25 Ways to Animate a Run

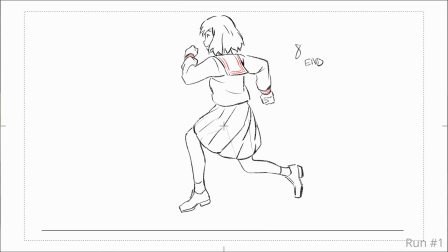It's a very standard run and it works. Next is a common variant on the standard run. Let me duplicate our animation folder and show you. So I know a lot of animators want the airborne pose to be also the up pose instead of the push pose.
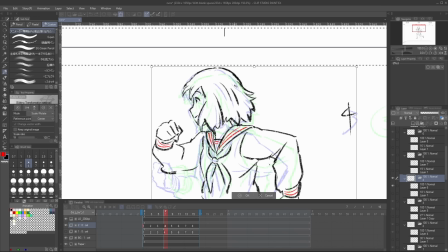And we can shift the 2 airborne poses up a bit so that it is higher than the push pose and play it back.
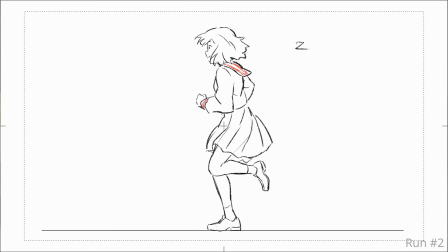And I still think it works very well.
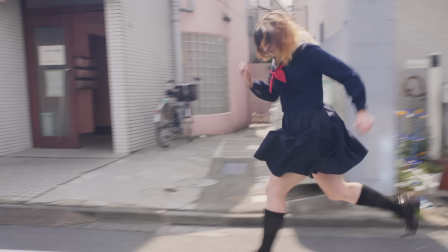And if we actually check our video reference, we can see that people do run with the airborne pose being the highest point of that run. So feel free to use this as your standard run if you prefer. In the previous 2 runs, for the contact pose, I had the leg contacting the ground at a slight bend.
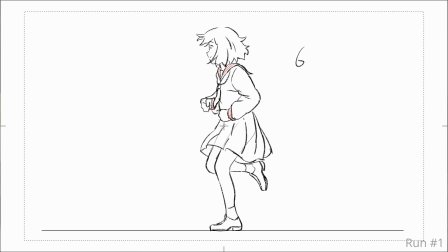This is more realistic as this is how people generally run.
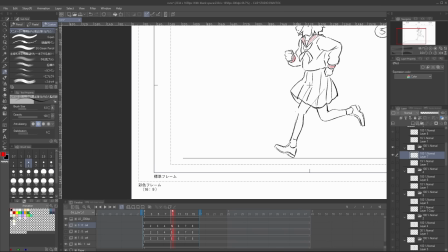But there is another variation where we draw that leg straight. and this gives that pose a stronger silhouette.
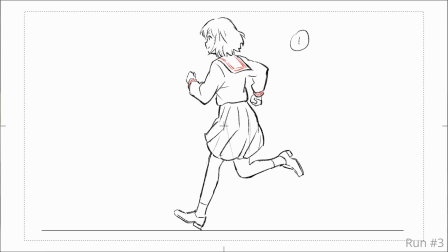Playing it back, it works well, and it's really up to you how realistic or cartoony you want that run to feel. A simple way to slow down the run is to put everything on freeze, making this a run that is 12 frames per step.
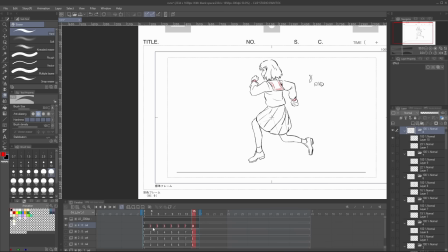This is actually much closer to a realistic, relaxed run speed.
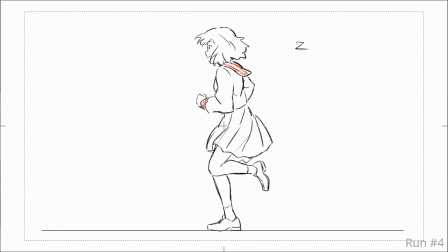And this is a good timing to use when your character isn't in a rush or just jogging in general. In Japanese anime, the standard run consists of what we had for the previous run where we put everything on freeze, but with the airborne pose taken out.
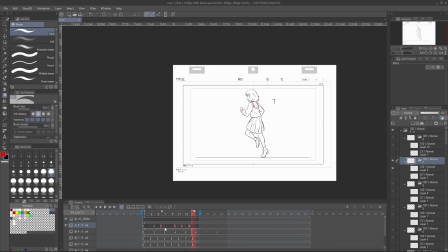This leaves us with something that is 9 frames per step, so slightly slower than the standard animation run.
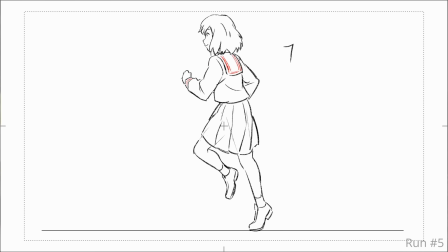I like the speed as I always thought 8 frames per step was a bit fast for someone who is running without urgency. Animating it on freeze also gives the eye more time to read each drawing, and if the drawing has drawn silhouette and posing, it can really add to the overall feel of the animation.
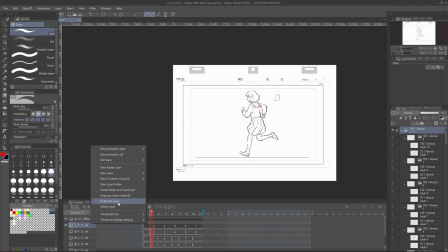In Japanese anime, if you want a fast run closer to a sprint, you can just take everything we had in the previous run and retime everything to be on 2s.
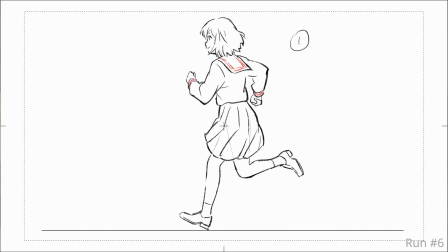This is a much faster run and it also feels a bit more exaggerated as well. Going back to our original run for a second, I also seen this variation sometimes. Usually with the arms, they swing out the widest at the airborne position,
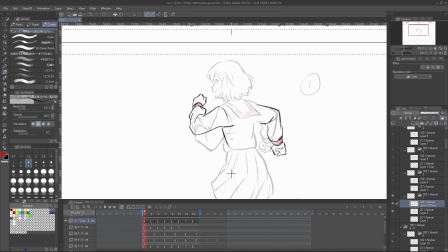but there is a variant where you have the arms widest at the contact pose instead.
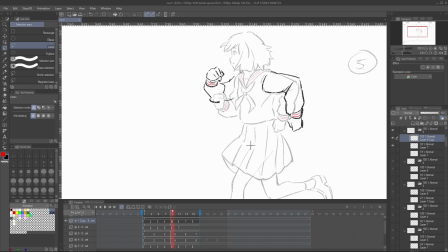And the drawing in this way gives the contact pose more punch as it can improve its silhouette.
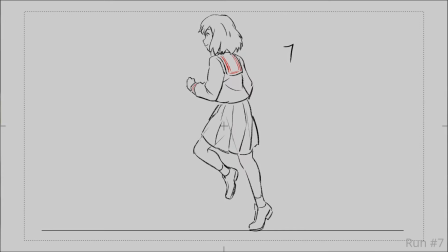Really, which variant you want to use is up to you, and I think they both feel pretty good. For a slower run that is on 2s and also around 12 frames per step, we need to add 2 additional drawings.
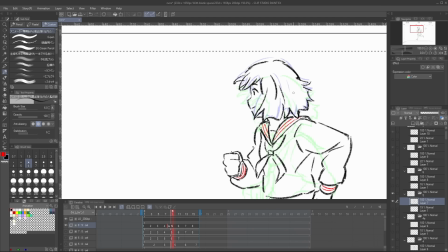One between the down and push pose, and one between the airborne up and the contact pose.
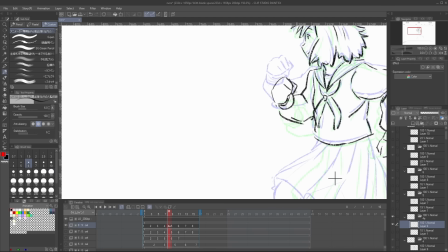So let's draw that in.
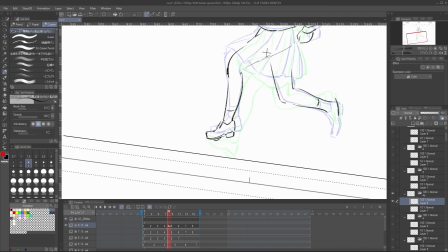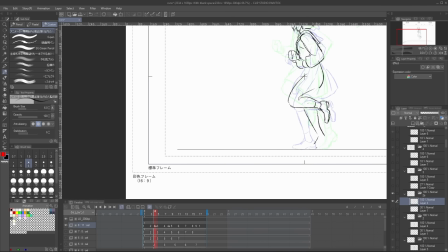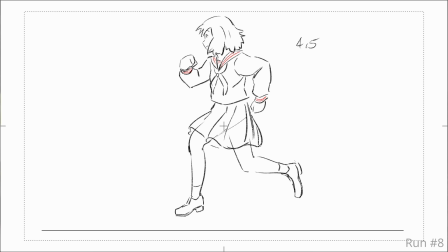Playing that back, this timing and spacing really slows down the animation and gives me a bit of a classic Disney feel back when they used a lot of human reference and rotoscope to refine their movement. This run is definitely leaning on the more realistic side of things. Here is a variation of the previous run,
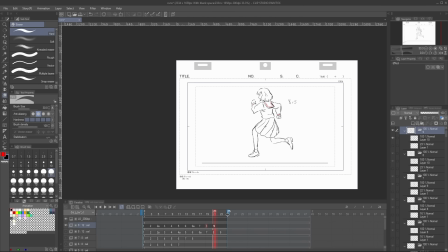but with the extra drawing on the airborne pose removed to reduce the airtime, putting it at 10 frames a step.
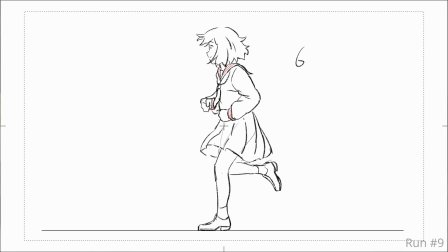I think this run feels a lot more modern and snappier. Now doing the exact opposite of the last run, here I remove the extra drawing where she has her feet on the ground and make her feel super floaty by having 3 airborne drawings.
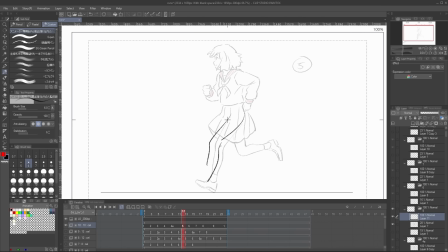And we do this by making the contact pose airborne as well.
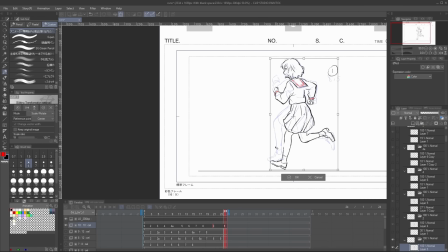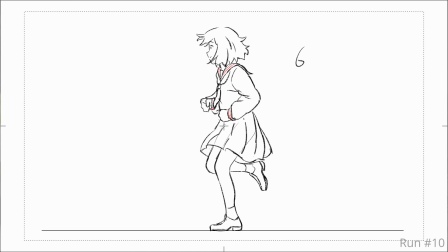I think something like this can work really well for a design that is more cartoony, where the character's movement is much more floaty. Now this run is even more exaggerated than the last one. Here the push pose is also floating and off the ground. Does this make sense?